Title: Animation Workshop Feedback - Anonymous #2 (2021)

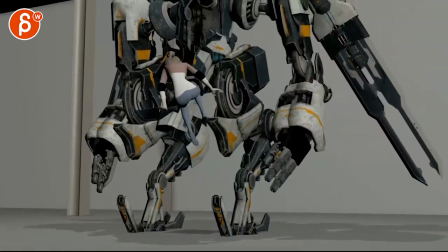3s
all righty we're actually going to look at the full layout here there's no sound
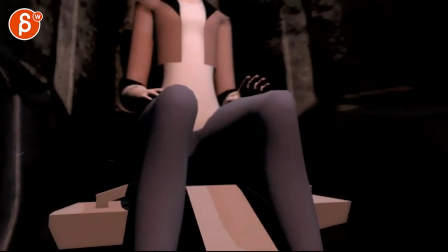10s
we're seeing that i watched this before it's cool i think it would be neat to then add
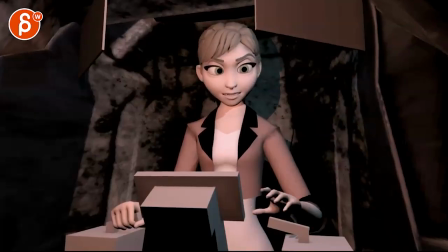17s
potentially specific moments where maybe the machinery doesn't work where it's not just her pushing buttons but it would be like something
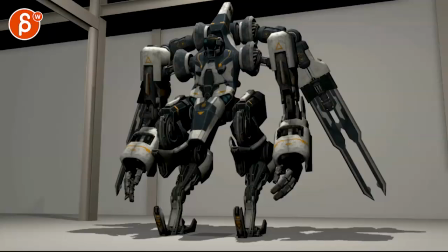24s
fails and she has to push it again she punches it or anything that will add some things.
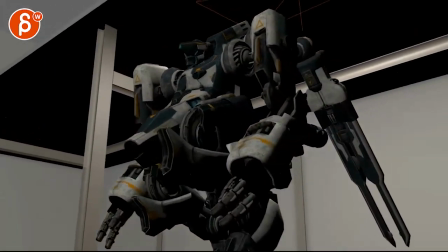31s
It's not just a series of actions, if that makes sense. That's going to be cool.
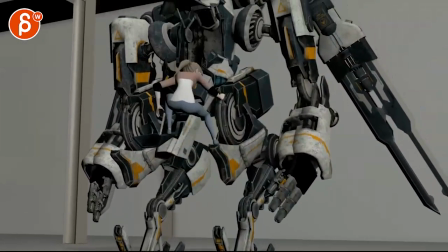37s
And that's that. All right. I'm actually going to close this.
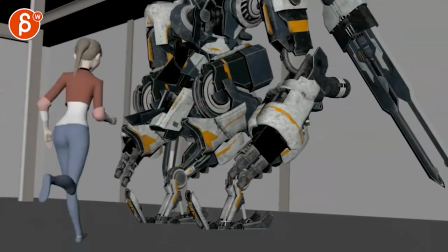43s
And here is the shot in its current form. That's cool.
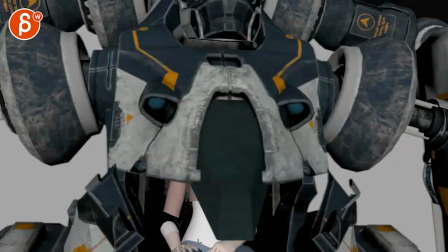49s
That's a different jump up there. And then into that.
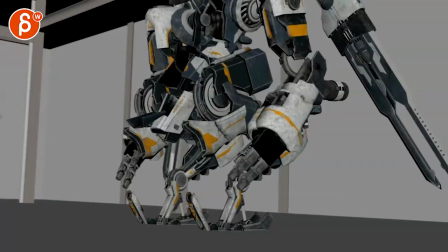54s
So let me just see.
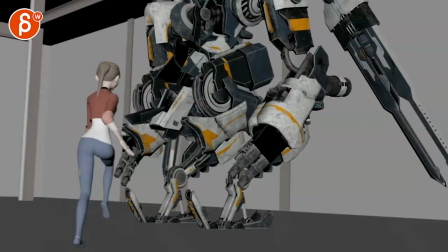59s
something a bit sharp in her roots i would have to say she comes in here there's some moments where it feels like she goes forward and
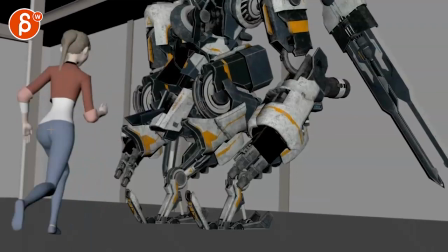68s
then suddenly stops where it it's a bit harsh in actions like these where i think you can soften that just a little bit more
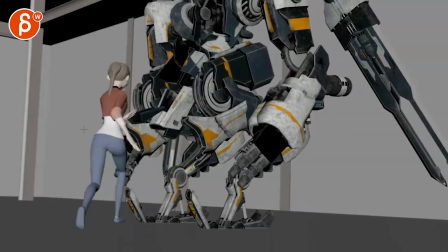78s
just a tiny bit even through here you can see as she goes forward and bam goes down and then
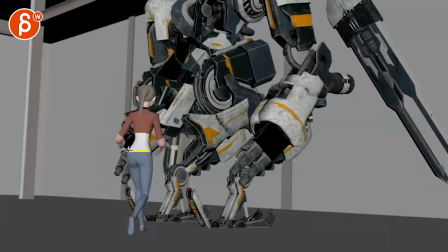84s
kind it stays put and then bam here another sharp frame down if you watch this in real time
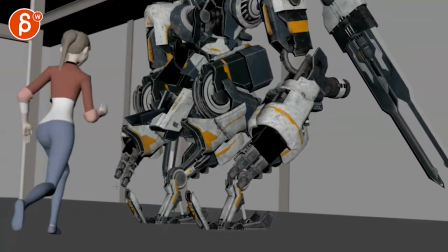91s
it seems just a bit sharp the your ty your up and down just seems a bit sharp
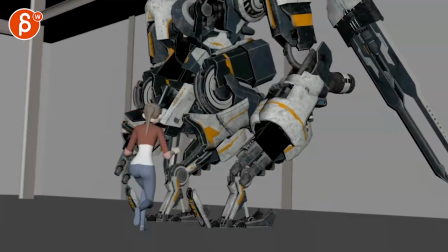96s
but that's cool i like that type of jump up i think as we're getting forward you can start adding a few more hand poses gives a bit of impression of what you want to do with that I'm going to see you have a the
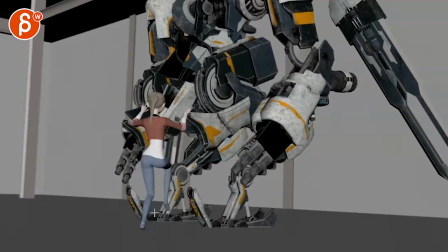114s
jump is mostly through here as in you could know that you have to I mean this can this can easily be
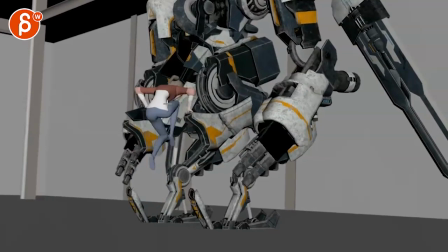120s
just a jump like that and then she gets into this and pushes up from a technical point of view um it's a bit sharp how she bends down and then bam and locks here as you go up and then with that sharp move up here the thing I
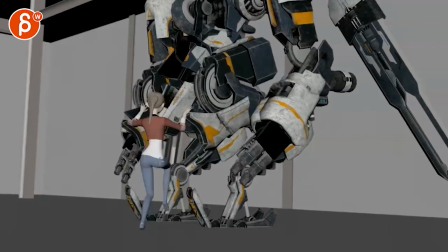138s
was going to mention is that she could bring this leg up higher earlier so that this jump is also slightly motivated by this this leg swing up and
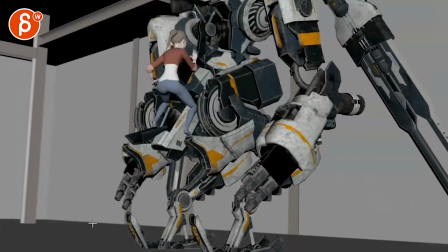152s
again i would just soften some of these transitions just feels very sharp
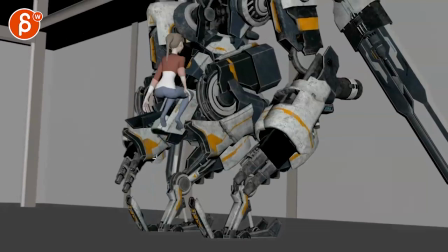156s
on the up and down i do like the action of push and if you but if you push into
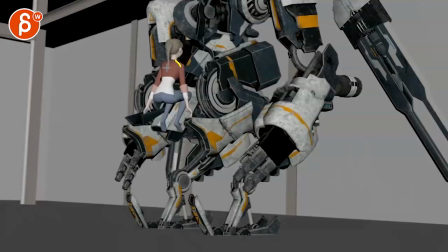163s
this i will potentially exaggerate a little bit bring those shoulders down a bit more and something like this if she's already off i mean you could have the finger still there and on the next frame that wrist is further
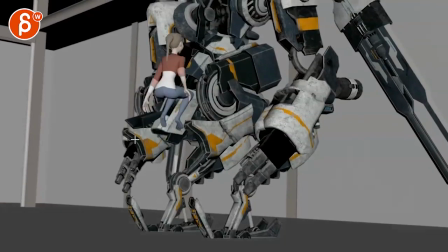176s
back just so really you sense that big push off flatter here
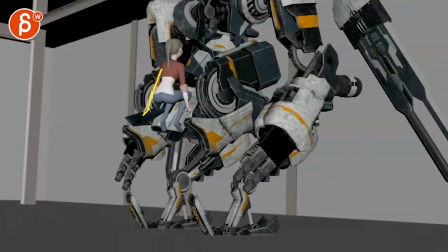182s
and on that that will be okay but you'd flatten those fingers and then same thing if you push off instead of arm out
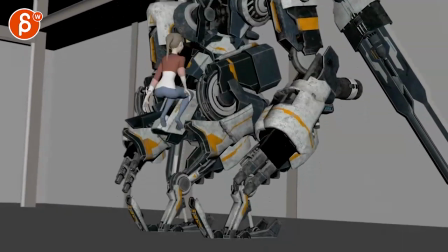190s
they will be closer in let's see because you're doing straight up pop into a bend and then actually go
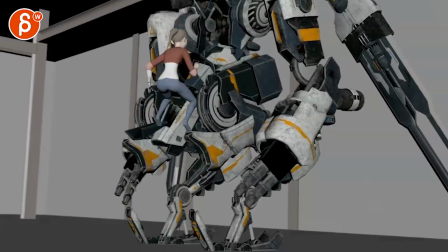199s
back the other way and then go back out and then your arm also locks through there with just the forearm moving i think all that could be simplified and cleaned up a bit and
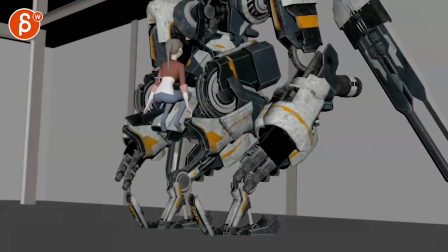207s
you can just have that pop pop on this they're like that next up they're
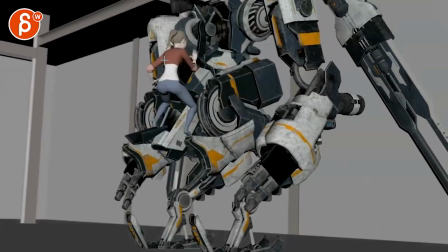213s
closer to the body still a bit closer and then they start to fold up into what you have here
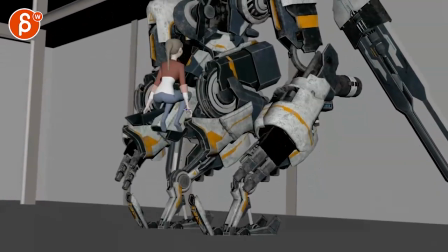219s
same thing with this arm let me just see if you push into this finger bent then arm still straight
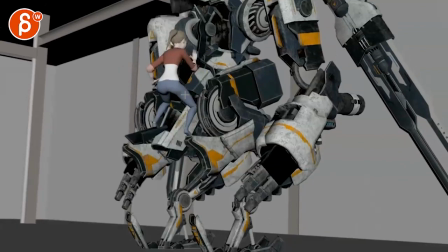228s
and then start to bend it's good to have an offset in both of these but just
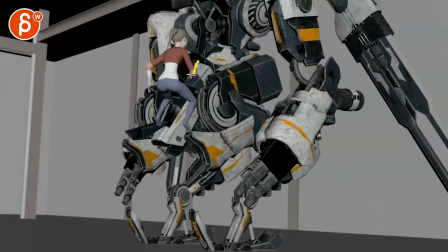233s
watch out same thing happens here when they when this arm shoots up still gets bit wonky there
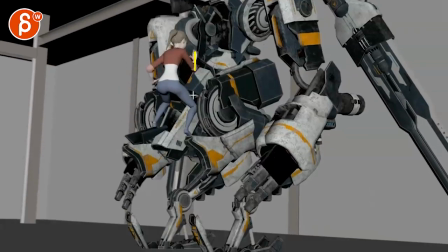238s
and then shoots up into one frame up here and then down i don't know if you need to go that much higher it could just be a direct action from here to
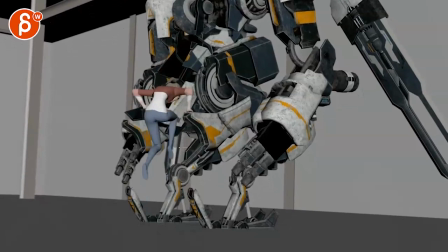247s
here but I think that's something I would I would push just that moment of since she's basically just jumping a little
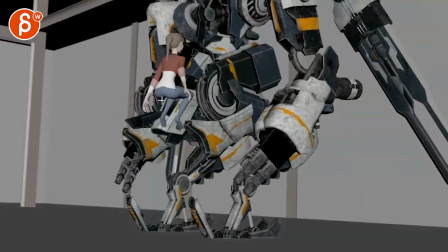255s
bit and then the the whole jump comes through her arms so if that's a
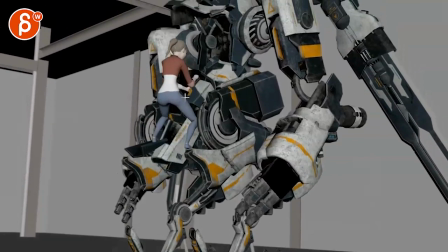260s
such a forceful jump there I would just push that those arm pose a bit more
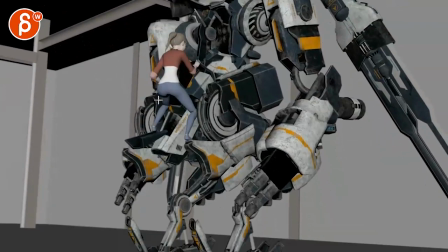265s
and even if you have a big bend down like that
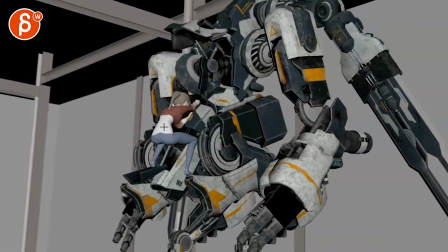270s
just breaking up chest and head actions just a bit more stabilize that
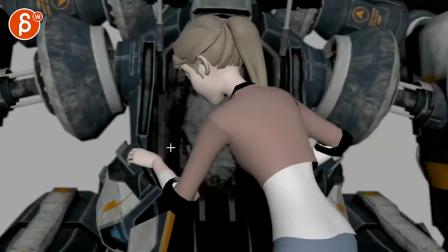275s
knee a little bit it's a bit wobbly
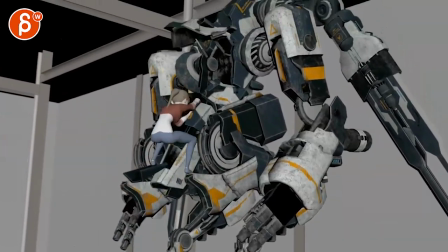281s
yeah it's a cool action it's just it just seems a bit a bit messy that's
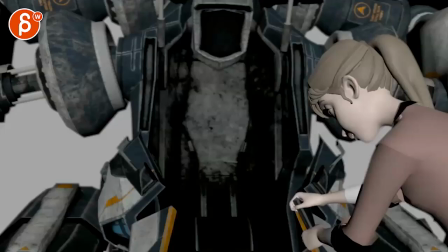287s
a bit of a jump cut nuts okay watch
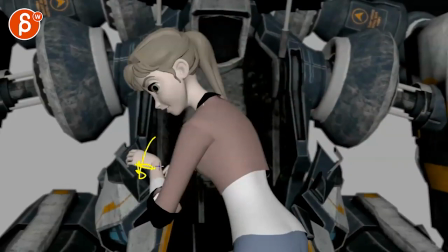292s
out some of these poses are a bit harsh we can bend down more than up but if this is a risk can usually do that but that's a bit
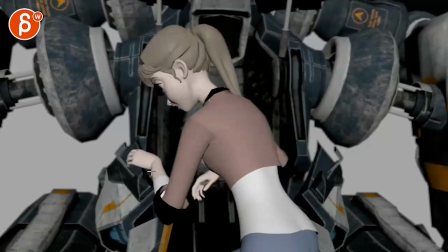300s
sharp that just gets a bit a bit IK in terms of how much this is moving but then the wrist is locked in comparison.
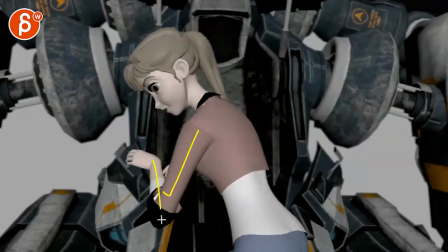307s
But even then, I would push this. Because you're really putting pressure there and folding this up where you can bring up that hand sooner.
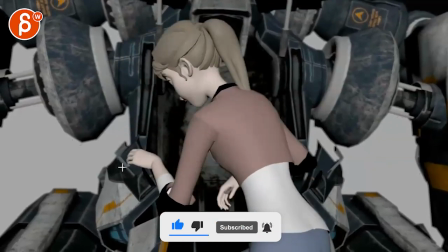315s
Because it's not like she has to really hold on to that too much. She could also slide down a bit and then move it over down to here.
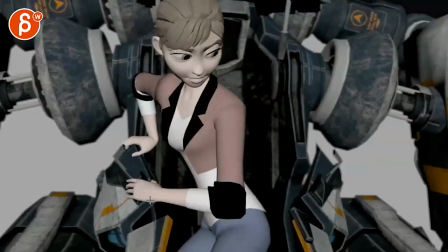323s
Also possible.
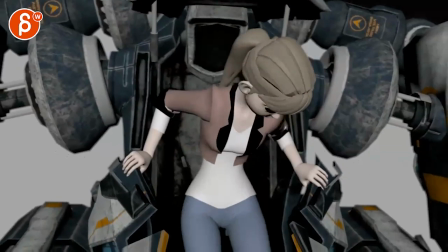326s
This still has that moment. And you mentioned in the email, you haven't gotten too far into this. This is all cool because I like the actions here, right?
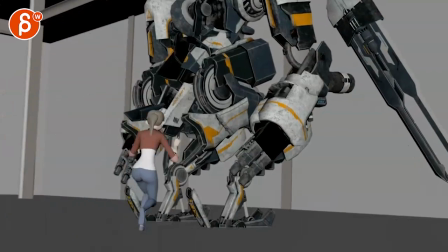333s
The actions, that's cool. there's a certain energy and determination in this and athleticism
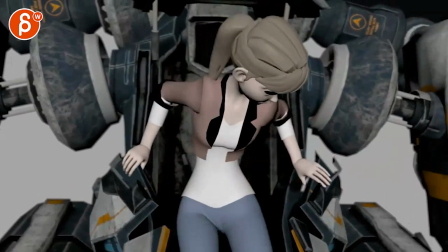339s
like she's done this before yeah i'm ready and then she gets into this and the moment we hit this here it's
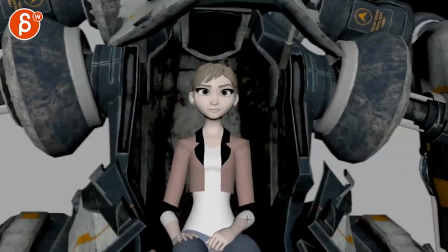344s
it's slow and even and this feels more like she's waiting at you know at the airport the mb
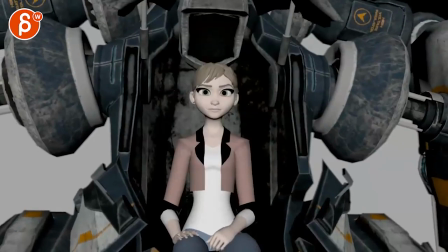350s
whatever office you're at like all right it's getting kind of boring here that's what she's thinking yeah really versus
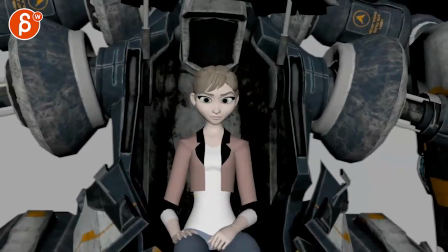357s
and i know the panel comes up later but this could also be your moment of
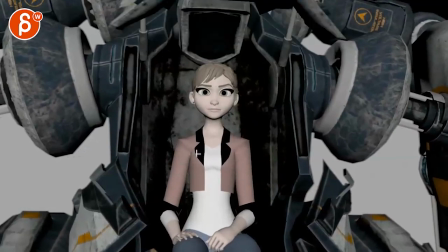362s
is this where she you know it's also an interesting outfit to be in here so maybe she pulls that down to be be you know i don't cleaner or she she pushes up the the fold up um sleeves i mean so maybe that goes here and pushes up again just a bit more
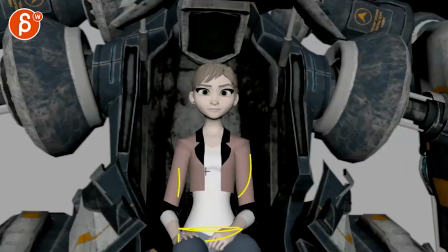381s
adjusts the hair there's a bit of a wiggle there to be really really fully in it and comfortable i don't i feel like this could be a great moment a character moment where we go all right now i really know how she feels she's getting ready and then this closes and then like
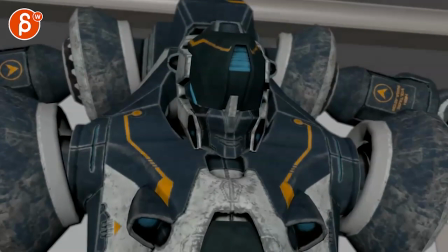398s
i said you know the actions in the in the layout anything that gives us some personality traits versus just an action of
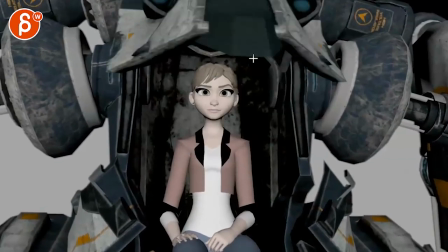405s
i'm sitting down and waiting and that's it i like that she acknowledges that this goes down by having a dart or
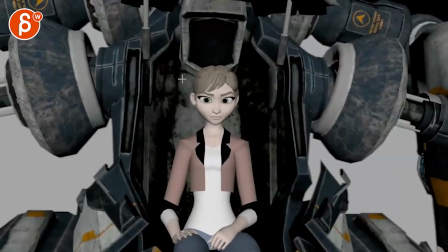415s
maybe she knows that this is going to happen maybe it could be a slight delay where you know it doesn't feel like the head is actually leaning on this part because this part is moving so maybe this is a pose where maybe she's not that straight and it's a slight lean and she
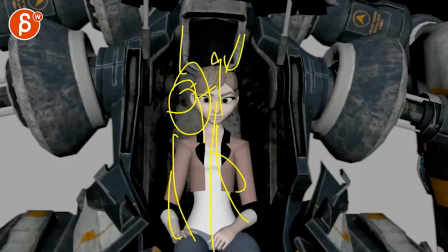429s
has kind of a lean forward because she knows this is about to move and when it moves then she leans back again meaning that she's fully aware
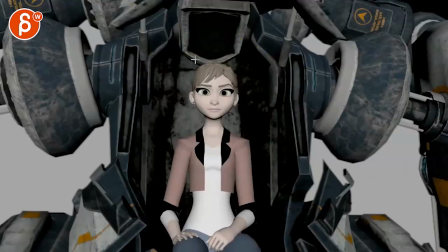437s
of which parts of the mech are moving and she knows when to move away from them just giving a bit more uh just a bigger sense
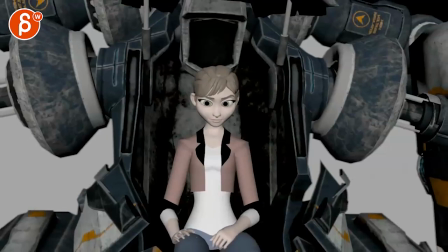444s
of familiarity of i've done this before i've been in here before and I'm ready.
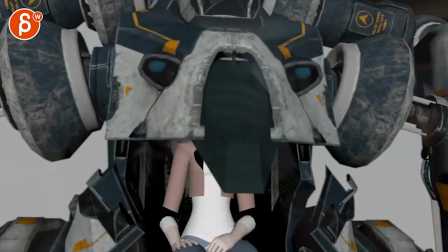449s
All right. Hope that makes sense. Thanks. All right. There's an email. You can sign up. You can start whenever you want. You can submit whenever you want. You get 16 submissions. Either way, a like and subscribe would be awesome. All right. Thank you.